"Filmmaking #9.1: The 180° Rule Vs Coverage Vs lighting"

Welcome to this quick bonus video of how to become a film director, episode number 9. Now in this video, I'm going to show you how to set up a scene for a discussion happening between two characters. So I'm going to run through a series of drawings I did on my computer to show you step by step how you should build your scene. But I'm asking you to forgive me for the presentation. Since I'm not used to do that on computer, well, quality is rather ordinary, but I did it for fun and I thought it was interesting, so I've decided to share it with you as a complementary video from episode number 9.
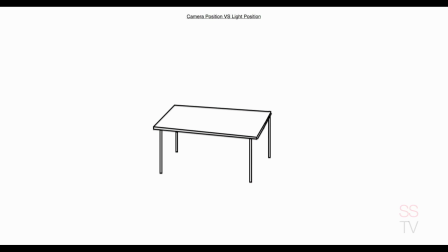(0:38)
So let's kick it off right now. So here, in this case, let's presume that our two characters will be sitting face to face at a table and that there'll be a window in the back of that room.
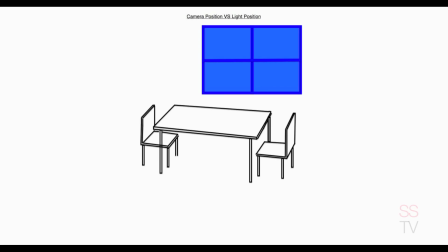(0:51)
Now, every time you come on location, always look at what you have first. The best cinematographer in the world will say that most of the time, the light which is already there is the best light you should start building from. Now here, in this case, the window in the back will be our key light, and we'll start building from that.
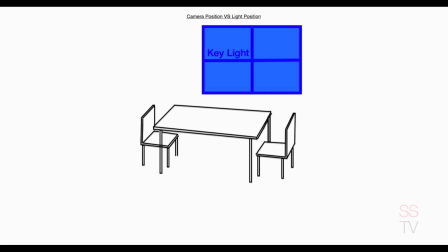(1:12)
Now we could have placed the table close to the wall in the back because there's a window there, so we could have used the scenery behind it. Now here I've decided to pull back the table a couple of meters from that wall, like we said previously.
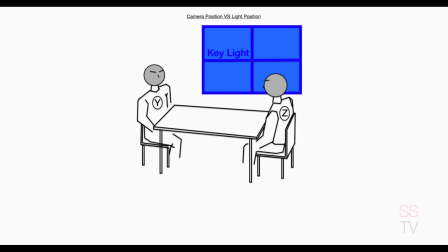(1:26)
So now let's bring those two characters, Mr. Y, our protagonist, and Mr. Z, the other actor facing him. So that's our blocking. That's what we will have to shoot for that scene. Nobody will be moving, just a conversation scene. Now from there, what should we do first? That's right.
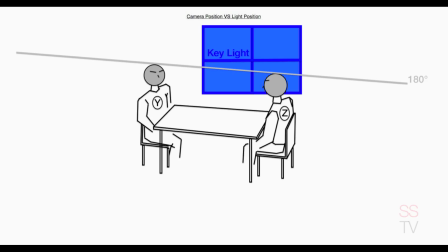(1:44)
We should draw an imaginary line between the heads of those two characters to apply the 180-degree rule. Now here we'll put the line on the ground to have it out of the way, but still it's the same thing.
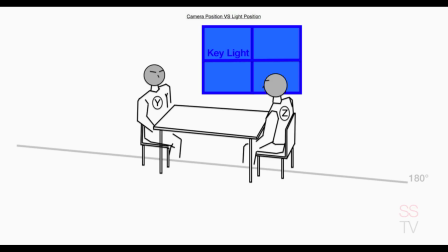(1:56)
We should decide on which side to put the camera. Remember, we said that we want to pick the opposite side from the key light. So here we will put the camera on this side, and we always want to start by the wide shot.
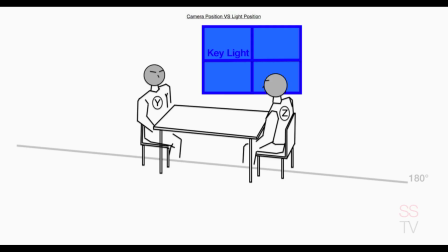(2:10)
In this case here, it's going to be a 2-shot in the middle of those two characters, so at 45 degrees from the line on the ground.
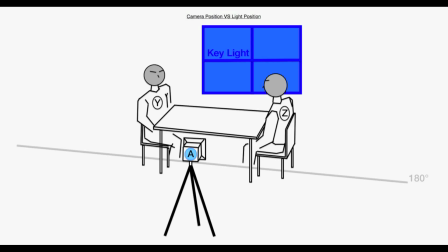(2:20)
And since it's a wide shot, we will probably shoot that with something around an 18mm lens, depending on the camera you have. So here we have our 2-shot.
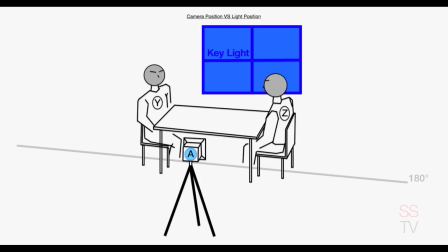(2:32)
So the reason why we want to shoot on this side is because, like I said, it's more flattering for the actors and it's more beautiful to watch. Now here, that's what we will see in between those two blue lines. That's our framing. Now I've decided here to add a practical behind Mr. Y, our protagonist,
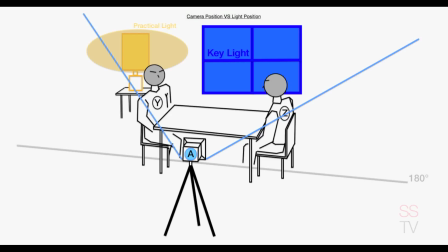(2:51)
and I've decided to put a tungsten light to give him some warmth because we love him, because he's our hero. So it will also be acting as a backlight for him in his case. Now here, I could shoot like that because it's daytime,
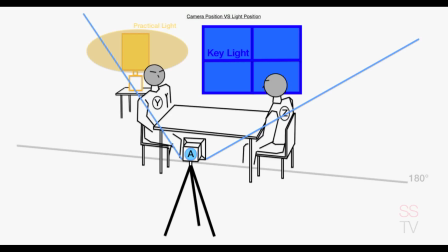(3:10)
if there's enough light in the room, I could shoot straight like that. But if not, I could add a bouncing board to bounce the light coming from the window to the face of my actors. Or if it would be darker outside, I would probably add a fill light.
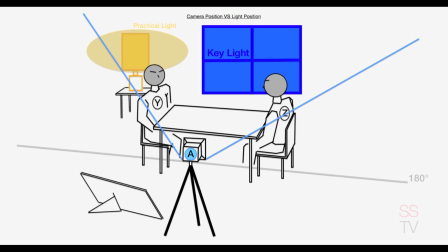(3:29)
But here, I've decided that I don't need a fill light, just a bouncing board is enough. Now here, I'm ready to shoot that scene. It's daytime, everything is clear, so I'm ready to shoot that scene. But if I would need some more light,
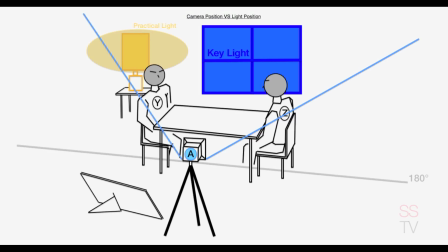(3:42)
since we will be moving in a close-up shot of Mr. Z, I can add some more lights in his direction. So out of frame, behind Mr. Y, I could add one of my own light, the same color temperature as the light coming from the sun outside, in the direction of Mr. Z here.
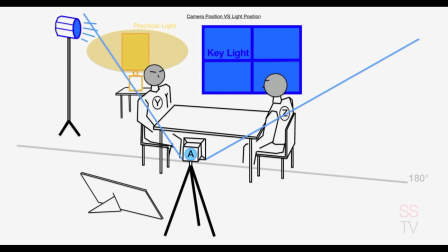(4:01)
And since it's out of frame, nobody will ever notice it. Everybody will think that it's the light coming from the window.